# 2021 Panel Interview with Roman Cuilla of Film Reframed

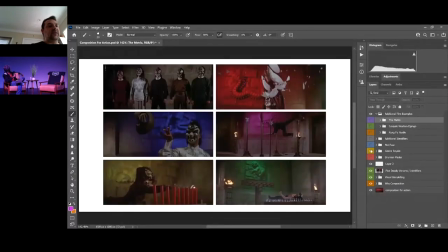I'll jump back into the screen share this is something that i thought would be relevant not only to um
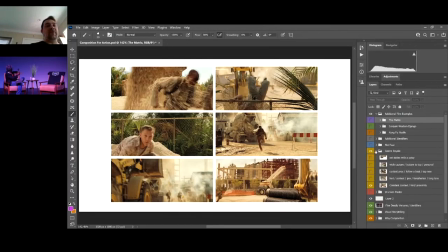fight choreographers but also in action movies we often have uh chase scenes with characters and so i just wanted to take a moment to point out uh how the chase scene from casino royale
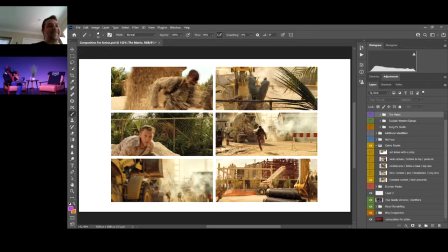creates a uh a very compelling moment for our audience and we feel like we're part of the chase and i want to show why one of my favorite chasings ever to be just so you know that this is the movie that made me want to do parkour was this movie that's awesome yeah
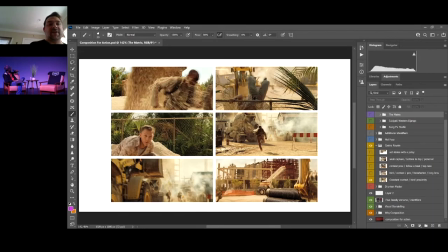there is some incredible parkour in this film so i just wanted to take a moment to show you here and i'm going to turn down my speaker a little bit so i don't hear my own uh voice so if you interject with something i may not be able to hear you there ben but uh so with this particular shot what i think
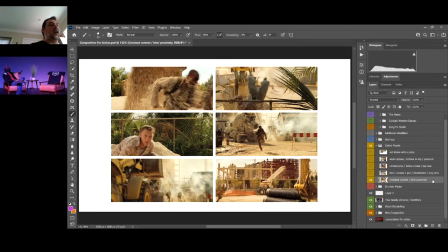is great is that you are constantly receiving context with each new shot. So it's not just about watching the characters run fast or showing their facial expressions that they're tired. We really are considering visually how to show the audience how they're
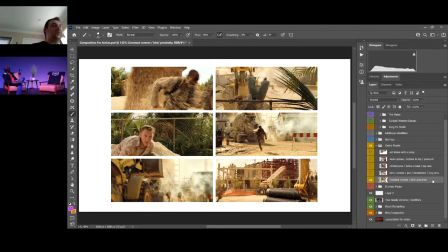progressing through the scene and the geography of the scene so that they can feel like they're part of the chase. If we know where each character is at all times, we have a pretty good understanding of how close or far away they are from each other, which means we understand how close or anticipating we should be that our main character will actually catch the antagonist.
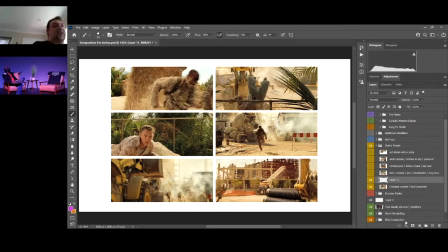So that makes us feel like there's a lot more imperative to the scene and it really draws us in. And I will show you the way that they do that is by always providing you with context identifiers in the location. So here in this shot we have in the distance, you can see him here,
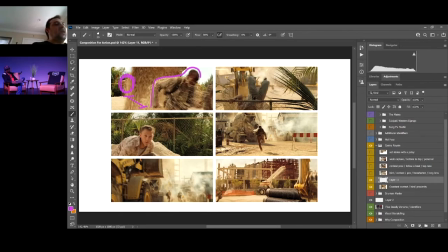James Bond climbing over the fence and we can see our antagonist running away in the foreground so here in this shot we can see the depth of the environment just like we can see the depth with the pillars in the shot from the matrix we can see how far away they are from each other so we know
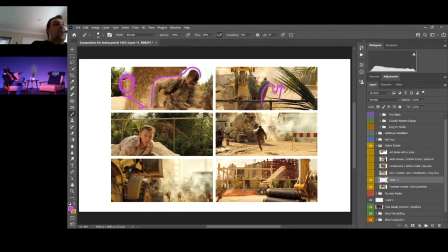that our bad guy is essentially getting away but here in this shot we cut to that character jumping over this fence flipping over it and running off into the distance here so when we cut back and we see our main character james bond jump
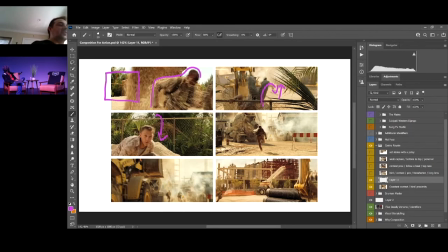over this fence when we we cut back to it we recognize that fence as the fence that's back here so you can see it in this top shot here we already gave the audience context for where this shot's going to be so when we cut back to it we know exactly where he is in the pursuit so we
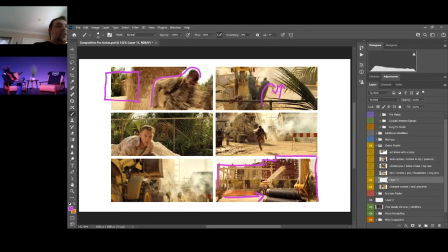see him drop in here our antagonist runs away and as he runs he runs across a vast landscape here where we can see a wide shot of the entire building that they're going to be doing the
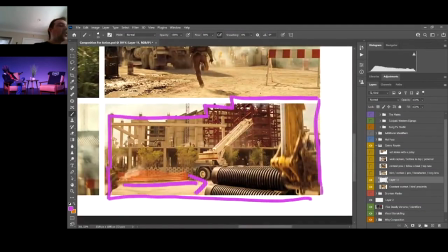chase scene on and this shot happens long before our characters are involved with any of this background stuff here but i just wanted to point out and show you that in this wide shot you can see all of the items that the characters are going to interact with later in the scene they
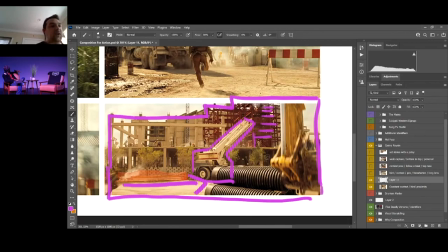make a conscious effort to show you that there's this sort of uh ladder device here and they show you the building that's in
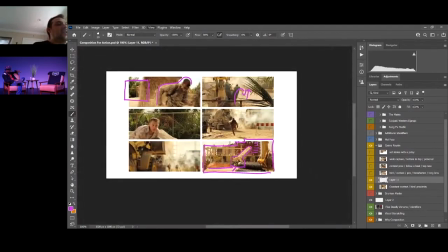construction so you can see all the weird cross beams and the crane so we're seeing all this information up front and establishing that it's going to be here so that as the chase continues and our characters uh move into those environments we actually
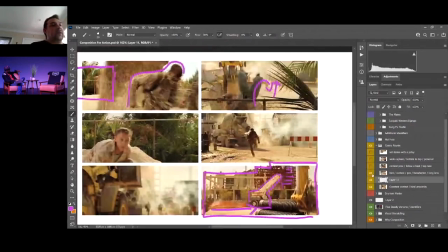feel like we're following along and we feel like that was supposed to be part of it here so
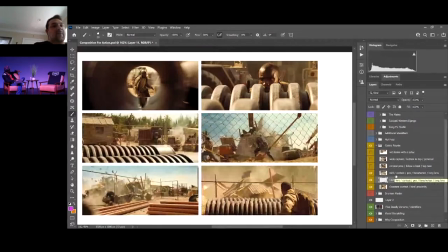i'm going to just zoom back in a little bit and take you to the next section here so uh maybe i'll
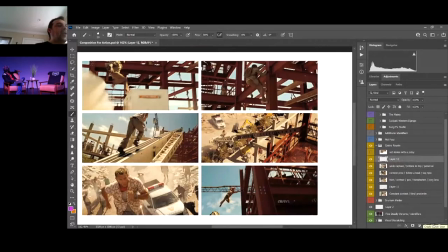jump by that here but um when we have our characters so you see they go through a variety of scenes to get through this chase and then as we get towards the uh you know probably a minute later in the scene that that payoff that setup that we had seeing these background elements
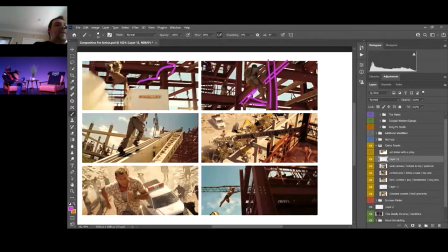we now get the payoff of seeing our antagonist run up some items and onto the building in construction so we recognize this building from 12 14 shots earlier and that makes this feel like it's an inevitable conclusion like again like we said like they had nowhere else to go they had no choice
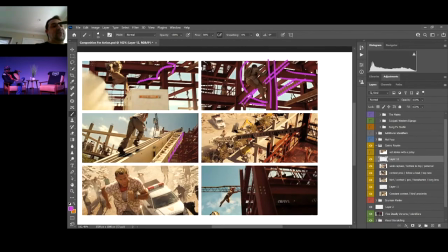our antagonist had no choice but to go up this building that's in construction to try to get away. And so that leads to a very compelling action scene where you have James Bond, of course, running up this ladder onto the building.
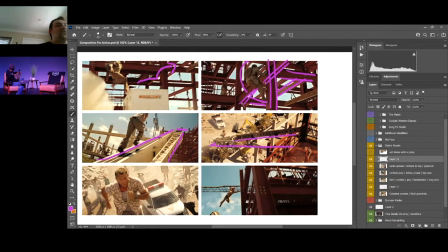And you can see that in both of these shots here, we have a really strong emphasis through the use of the lens of the length and the distance that he has to travel. We make this ladder look like it's just infinitely long. I mean, look how far that looks. It looks so dangerous. It looks so difficult.
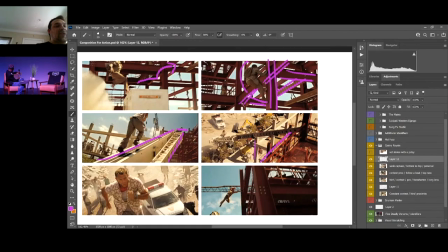And by choosing shot angles that emphasize the amount of context around these items, we feel the way the character feels. We feel like this is scary because we can see how far he would fall if he fell off.
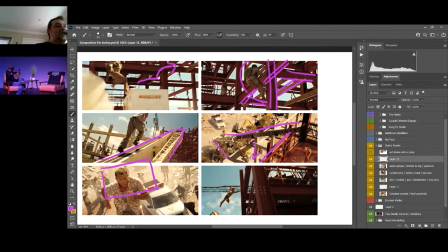Whereas if we were just focusing on a close-up of him the whole time, if we had just cut into this close-up here, we wouldn't at all get the sense of danger that he was going through. We wouldn't get that exaggerated sense of the chase. and it would feel very contained. The scene would feel very stale and confusing.
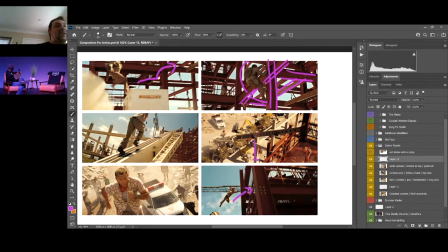But because we have all these nice context shots which show us all of the elements that our characters are going to interact with, we really feel like we're part of that scene. And so when he makes this jump, we feel that jump and we know how long he could fall because we have this composition here prior. So the scene continues on in that manner, but it's a great example because you can just watch every scene is a setup and a payoff. of showcasing how dangerous this stunt is and uh how difficult the chase must be for our main character all through the visuals that is amazing no no that is that is absolutely amazing one that is one of my favorite chase scenes in a movie ever uh i'm gonna man i might get like hate mail for this i have never been what you would call a james bond fan right i mean the movies well enough i just i i just you are i didn't know that i mean that's cool i'm just saying until daniel craig i was not a big james bond fan after daniel craig i was like this this is a rough dude i like it like he's you know boxing it's not just karate chops that are judo chops that are just knocking at people unconsciously this guy's he's getting in there all respect to pierce brosnan pierce brosnan was okay as well but i'm just saying daniel craig when i saw this as this is a different kind of movie i'm i'm here for all of this uh but that chase scene was one of the most fun i mean it's the reason i wanted to learn the kong the kong is when you for who don't those who don't know you dive forward you commit with this like a full dive horizontal your hands touch you swing your legs through and your feet don't actually touch whatever you're going over this is what made me want to learn those sorts of moves so i absolutely love that jason you're picking my big you're picking my favorite scenes out right now so um i'll have to just see what else you have queued up just because you seem to be picking the things i really enjoy uh side note the side flip that trinity does in that um off that wall like i remember watching so much stuff from the matrix like happen in other genres it was ridiculous so i played a game this is the nerd side coming out jedi outcast so it was a very old i think